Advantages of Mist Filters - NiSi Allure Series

Recording technology and art have had a curious relationship. As soon as we discovered capture mediums like photography,
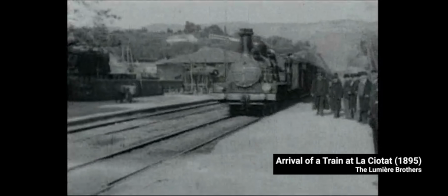[0:08]
sound recording, and motion pictures, we became obsessed with documenting the world around us.
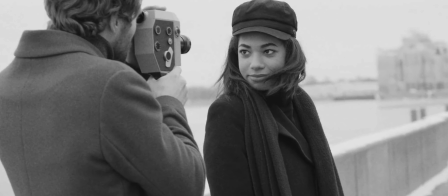[0:13]
And with that obsession came the desire for ever more accurate recording techniques and mediums. The search for a perfect reflection of ourselves.
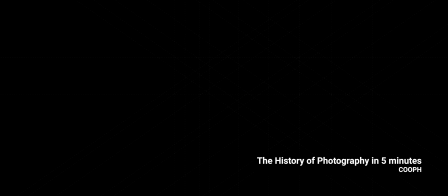[0:24]
As technology evolved, more players got into the game, and an art world arms race was born.
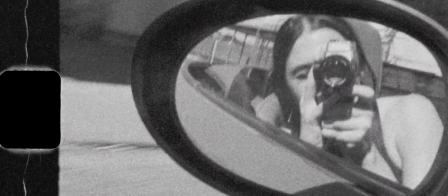[0:30]
Vinyl records were replaced by magnetic tape, film stocks were imbued with color, and increasing resolution.
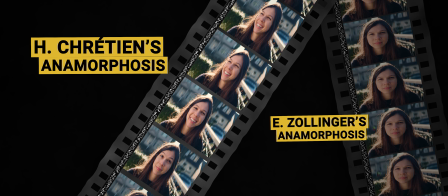[0:37]
Anamorphic lenses squeezed as much life as possible into the available celluloid. Various techniques cropped up to compensate or eliminate imperfections and distortions, and create a record more accurate to what we saw or heard.
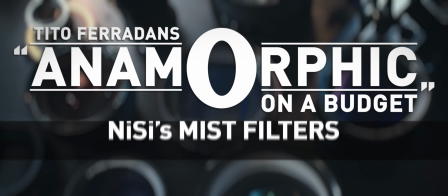Towards the turn of the last century, something curious happened. As digital technology matured,
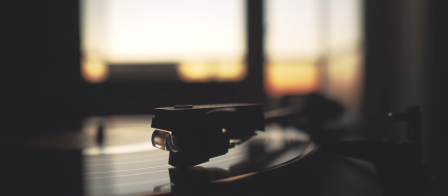[1:04]
we achieved pristine audio recordings that eliminated the wow and the flutter of running a needle over a vinyl record.
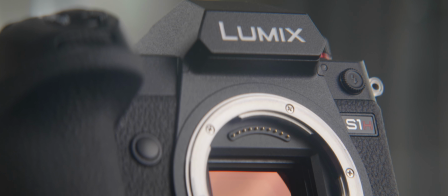[1:12]
Following right behind was film, with crisp digital sensors that eliminated grain,
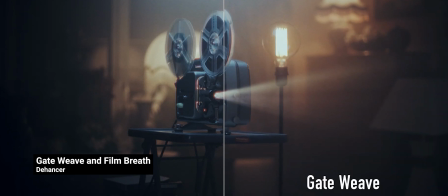[1:17]
bloom, and gate-weave from moving pictures and photographs.
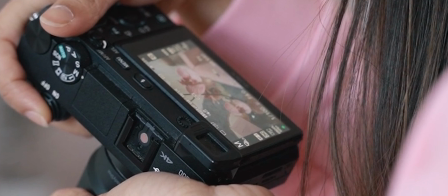[1:21]
And just as that perfect reflection was within our grasp, after many decades of pursuit, we decided we don't want it anymore.
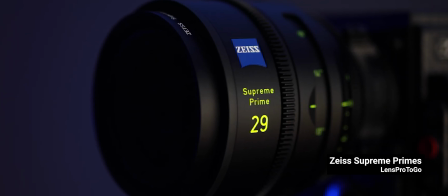[1:30]
It's too cold, we've said. Too clinical. Too real. Do you remember the Hobbit at 48 frames per second?
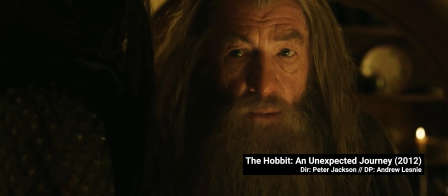[1:37] I cannot guarantee his safety. I'm destroyed. Nor will I be responsible for his fate.
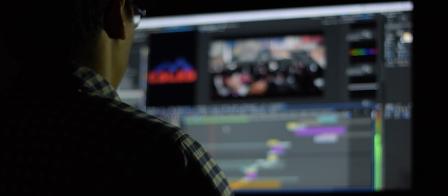[1:43]
And so we started a quest for ways to retain the low cost and convenience of a digital workflow while
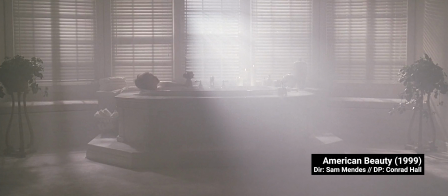[1:51]
injecting back some of that warmth and romance and magic we associate with analog capture mediums. Why do we like these imperfections? It may be that the image is inherently and objectively more pleasing,
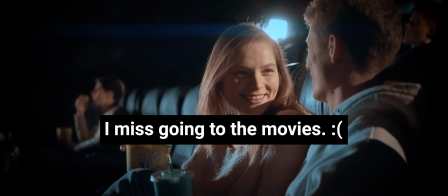[2:06]
or it may simply be that it evokes the feeling of classic works of art and is only pleasing by association. This type of argument has been raging for many years over frame rates, vocal lengths, anamorphics, and the classic film versus digital. Whatever the reason is, it's very likely that the argument is not dying anytime soon. One of the most quintessential tools for pleasing imperfections in the
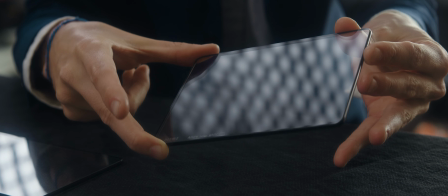[2:34]
age of digital sensors is the diffusion or mist filter. Diffusion means that we are taking something concentrated, and spreading it out.
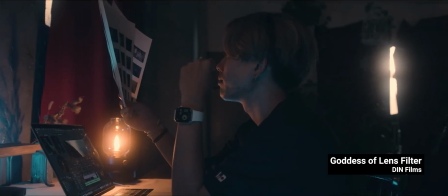[2:44]
Diffusion filters disrupt and scatter light, resulting in a softer image, lower contrast, and a blooming effect around bright light sources. Such filters, when matched to modern optics, mimic and evoke vintage lenses, giving a more classic, expensive, and, dare we say it, cinematic image. And it seems that there are some objectively good outcomes of diffusion. Diffusion. Skin appears smoother and younger. Bright lights are less harsh and less distracting, blooming out and falling off rather than stabbing the frame and distracting the viewer.
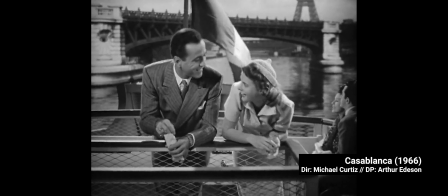[3:21]
While the image is smoother and therefore feels softer,
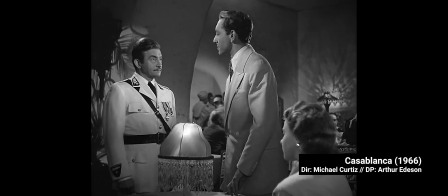[3:24]
a good diffusion filter will still retain a lot of detail, moving the image closer to the look many filmmakers are chasing.
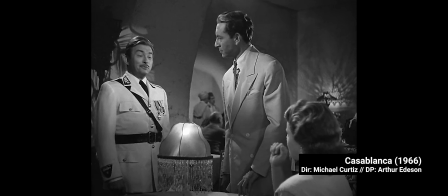[3:32]
Clarity without harshness.
I was informed you were the most beautiful woman ever to visit Casablanca. That was a gross understatement. You're very kind.
Despite their popularity in the digital age, diffusion filters weren't invented for digital sensors.
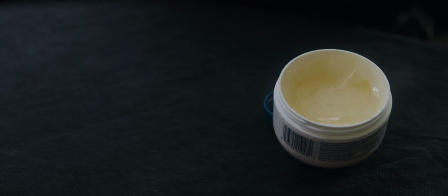[3:46]
And different forms of lens diffusions have been used for many decades.
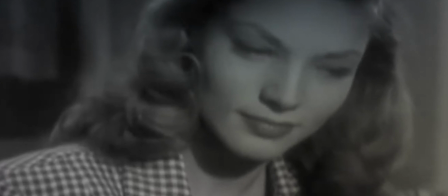[3:51]
In the golden age of Hollywood, Nets and Vaseline were used to soften skin and enhance beauty on actors.
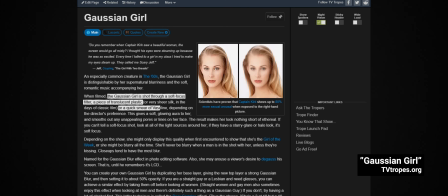[3:58]
This is even a TV trope called Gaussian Girl, all, particularly popular in Star Trek, the original series.